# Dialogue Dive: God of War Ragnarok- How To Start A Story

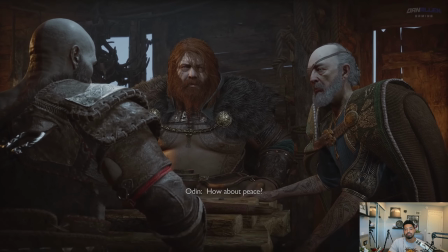12:21 How about peace?
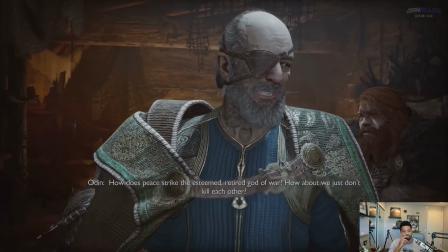12:26 How does peace strike the esteemed, retired god of war?
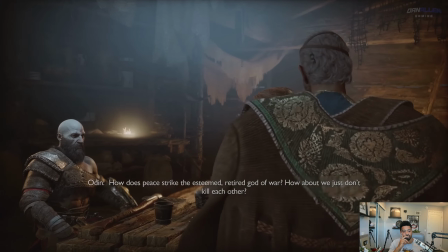12:32 How about we just don't kill each other?
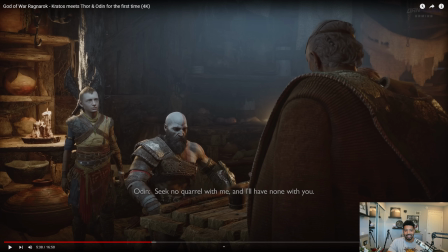12:34 How about you stay home, kick up your feet, seek no quarrel with me, and I'll have none with you.
Again, very cool subversion. I'm thinking that there was going to be some type of horrific, bloodbath fight type thing.
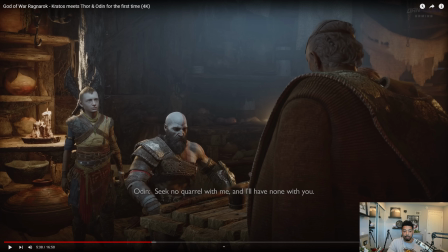12:52 And again, wait a little bit. But having the main antagonist approach you with an offer of peace right off the bat, is, again, something that you just don't see a lot in writing. And you wonder, like, what's the play here? What's the reason Odin, the king of the Aesir, would come offer peace?
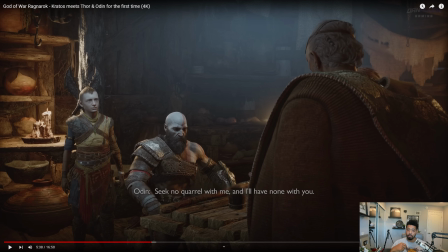13:12 Because it's completely is a left turn from how the scene had set up pretty much all the expectation on the viewer. And it's the mark of, I think, good, confident writing as well.
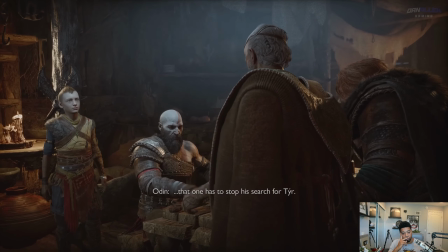13:24 Of course, it means that one has to stop his search for Tyr.
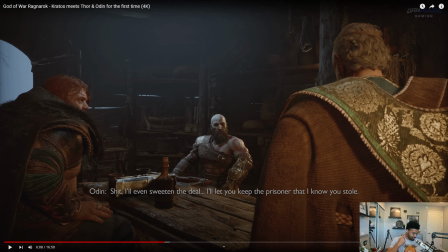13:33 Yeah. We know what you've been up to. Stop it. Tyr's old ways are dead. He is dead. You understand?
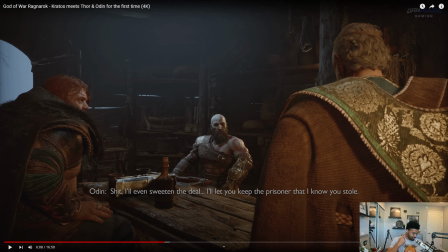13:46 And then that's it. Then we're square. Shit, I'll even sweeten the deal. I'll let you keep the prisoner that I know you stole.
This is insane. Like, watching this back over again and realizing, and hopefully I'll be able to show some clips of this as well.
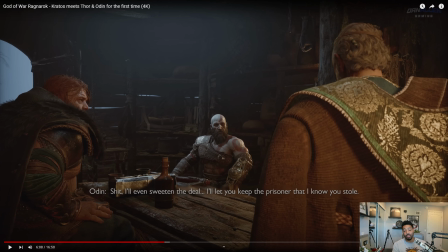14:02 So, they know Loki is looking for Tyr, right? Actually, I'll back up just a little bit. When antagonists make demands of a character, or pretty much any character makes demands of another character, they are innately displaying their vulnerabilities.
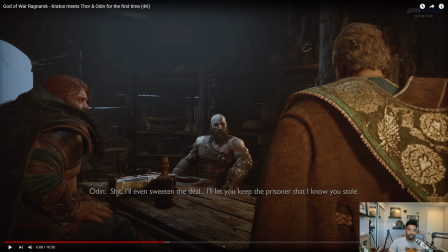14:21 If Odin is coming in here being like, don't do this thing, don't look for Tyr, we as the audience can automatically understand he is either fearful of what Tyr can do or fearful of what Tyr represents. Whether or not you mean to communicate that message,
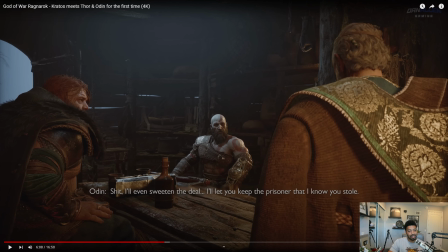14:35 anytime you put forth a demand for someone to cease or desist or stop something, or any goal that you have, the inverse can usually be inferred, right? What's insane here is that the writers know this, and Odin knows this.
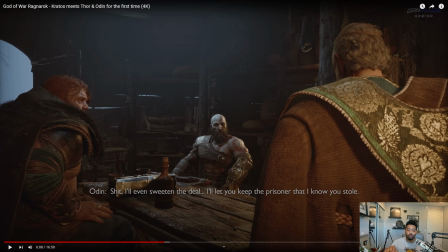14:50 He knows that more likely than not, there's not going to be any peace treaty between Kratos and Atreus. They're going to refuse him. And because he has divulged his vulnerability, they're going to be more gung-ho about finding Tyr.
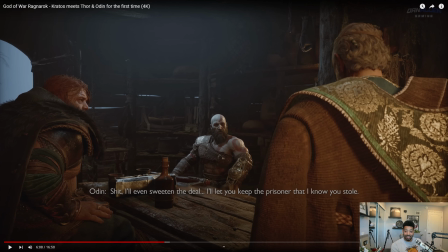15:09 And again, he knows this. So what he has done later on is transform himself into Tyr, right? So that he could join their group and have inside information about what they're doing against him.
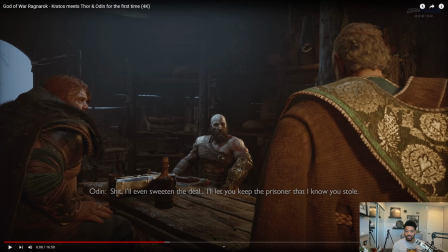15:25 So this whole initial part was a ruse just so that he could get closer to Kratos and Atreus without them knowing, because he gave them a vulnerability that they didn't know he was already planning, just so that he could have a one-up on them.
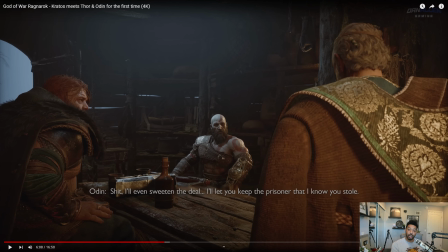15:41 This is what I'm talking about as far as like a display and a showing of a character's traits, rather than being like, oh, a character is smart. Showing possibly means that someone won't appreciate it. Someone might not get it until a second watch, but it's upon seeing the information,
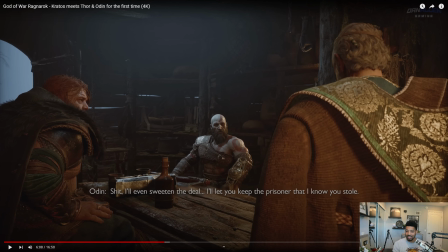16:01 like understanding the evidence of what a character is, that you can really start to go like, oh my gosh, this is true to how like a real person might act, right? I'm not being treated like an outside viewer. And it makes it so that the fiction itself becomes more alive.
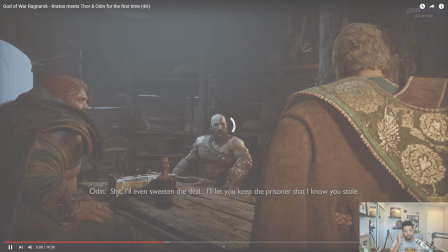16:20 And I think that's really, really cool.
That's right.
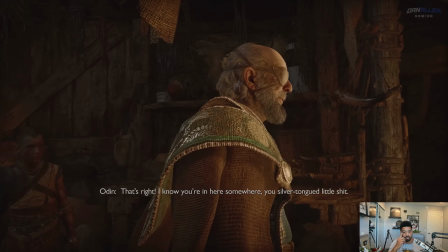16:25 I know you're in here somewhere, you silver-tongued little shit.
Also, one more quick thing.